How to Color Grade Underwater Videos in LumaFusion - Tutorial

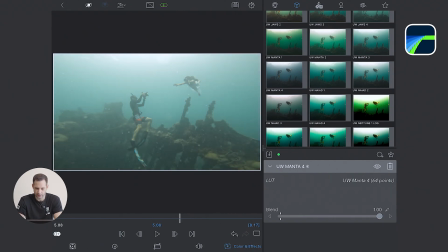I can use the blend slider to reduce the LUT strength if needed.
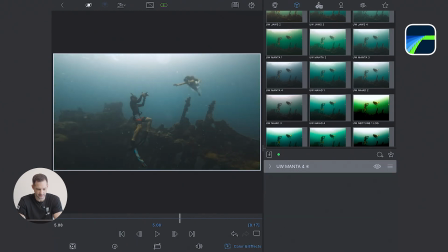But here, I think I'm going to keep it at 100%. So now that I applied the LUT, I need to fine-tune.
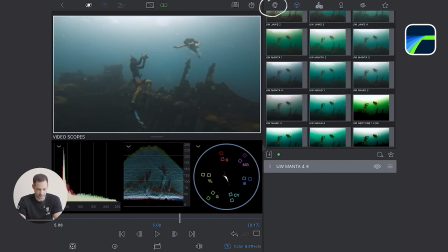For that, I'm going to bring an original preset.
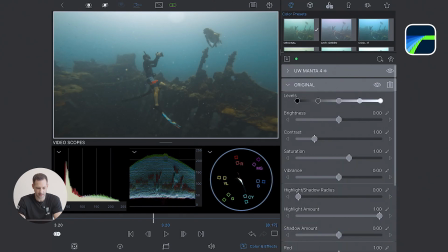So that doesn't change anything unless I touch to those tools. And the step number one always is to fix your exposure. Step number two is the color. Step number one is the exposure. So for that, I'm going to boost my contrast a little bit by expanding the range.
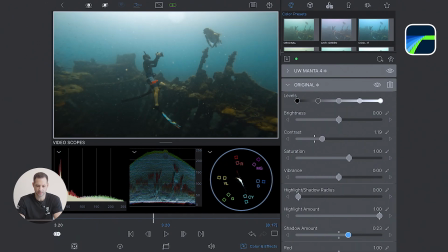The problem I have here is that it crushes a little bit my shadows. So I boost my shadows a little bit to counterbalance.
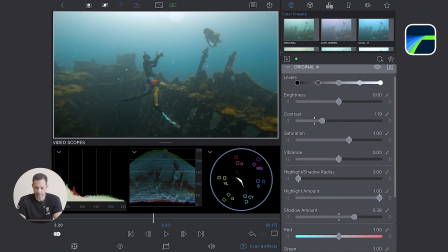And now that I'm happy with the exposure, I go to the color and try to tweak it a little bit to see what works. What I like is that the LUT creating a strong color contrast already, but I find the orange a little bit too orange.
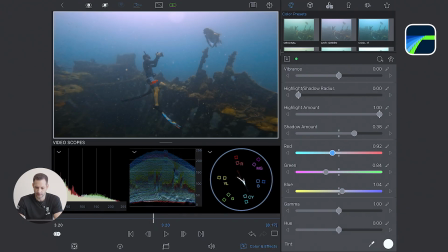So I need to counterbalance by boosting my purple, my blue, and the cyan. The color seems a little bit too saturated. That's because we boosted our light contrast and color contrast. So to counterbalance this, I lower a little bit my saturation and vibrance.
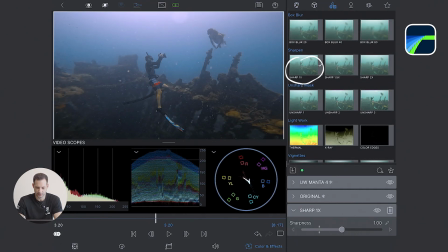And for the final touch, like before, I boost a little bit the sharpness, here at 50% maybe.
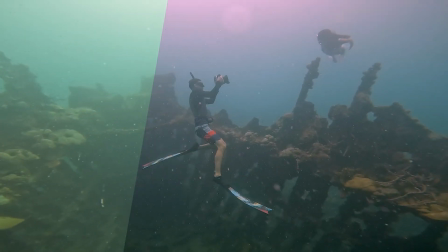And there you go. Here is a comparison between the raw clip, the color graded, and the version with the LUT.
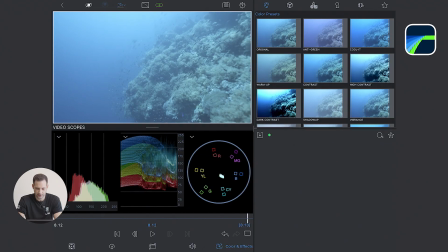For our second clip, we have a tough one here, I must say.
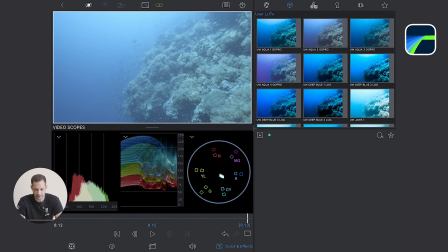This was shot about 15 meters deep on an 8-bit mirrorless camera. So most of the reds are gone and the scene is nearly monochromatic blue, which is really hate.
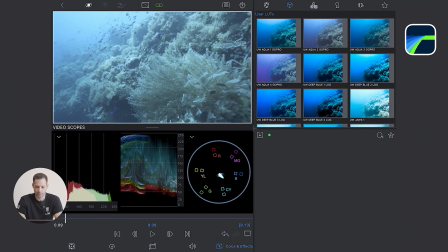This is definitely the hardest type of clip to color grade underwater because you don't have any separation in colors. You only have separation in light contrast. So we have dark and white, but we'll see what we can do.
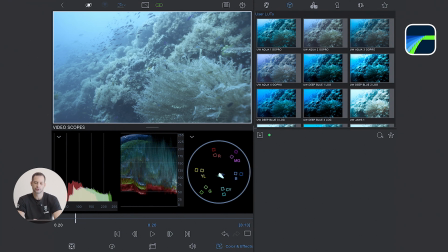I try to find a LUT that will introduce a warm, cool color separation.
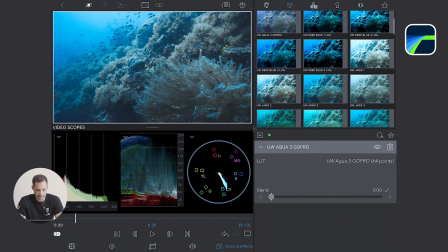So the coral and seagrass can regain some orange tone, basically. So some LUTs look too saturated and bright, definitely.
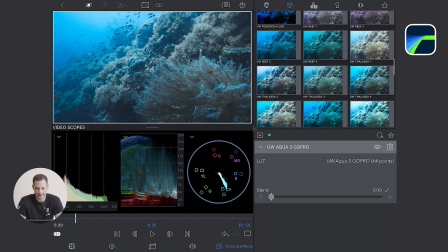And I pick one that at least bring a little bit of orange
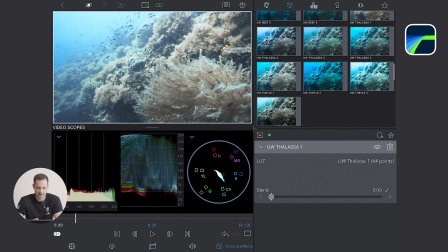into the highlight so I can create this color separation between blue and orange.
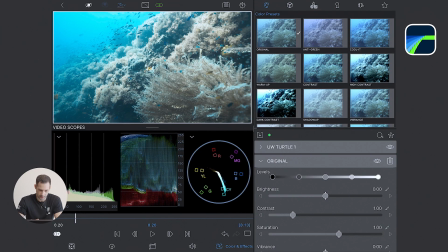So once I picked a LUT, step number one, again, is to work on my exposure.
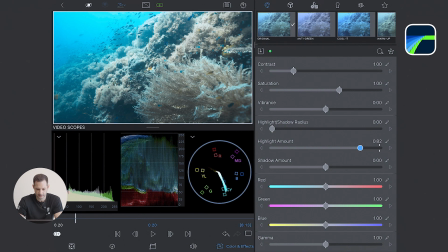So I lower the highlight a little bit here to preserve some details. And step number two will be to adjust the colors. So for that, I'm using the color tools available to me.
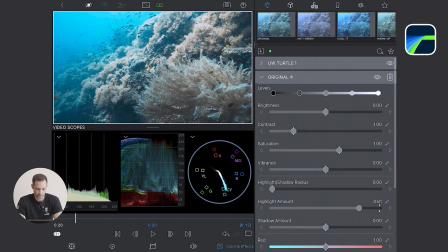Now I'm gonna try something I usually don't do, but because this clip is such a challenge,
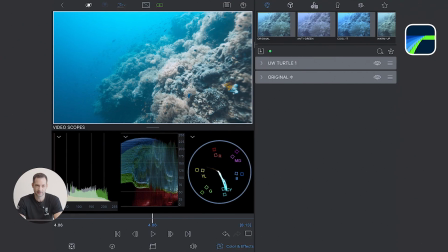I'm actually gonna add another LUT on top of everything to try to bring even more separation.
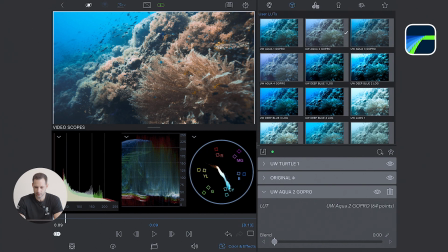So I'm gonna stack another LUT, and for this one, I'm gonna use the Underwater Aqua 2. I'm gonna put this on top at about 50% strength so I can bring even more red in the scope.
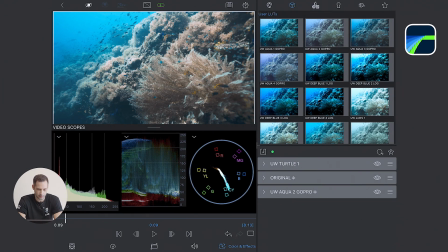And to be honest with you, when I see how little color data we had to start with,
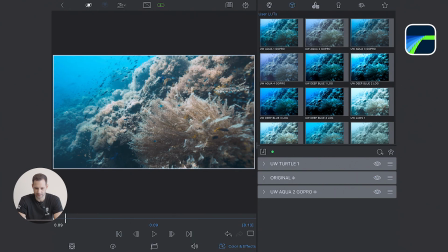I think the final result is quite a big improvement compared to the flat blue original monochrome that we had.
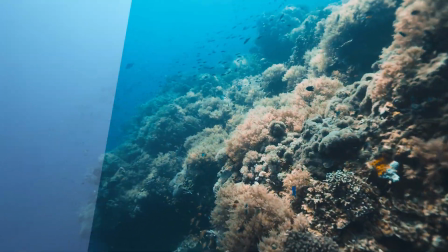So I wouldn't call that perfect, but again, because of the starting point we had, it's quite an improvement already.
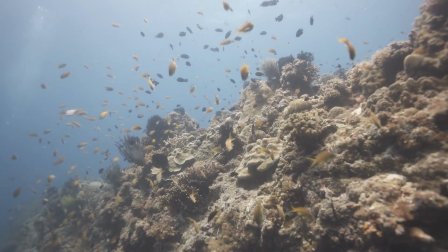Now, I want to show you another clip that has been shot on the same dive at a depth that was probably a few meters shallower.
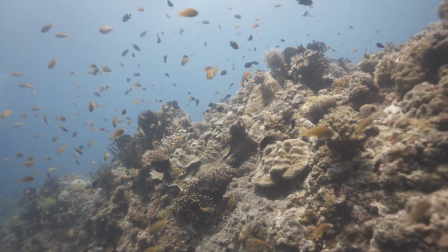It's probably around 10 meters deep here.
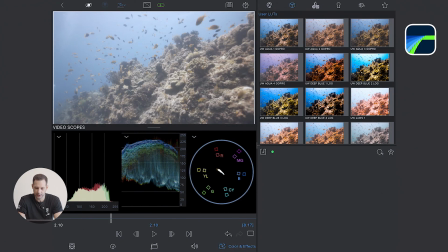And as we can see, compared to the previous clip, the starting point is so much different in the sense that we don't have a monochrome anymore.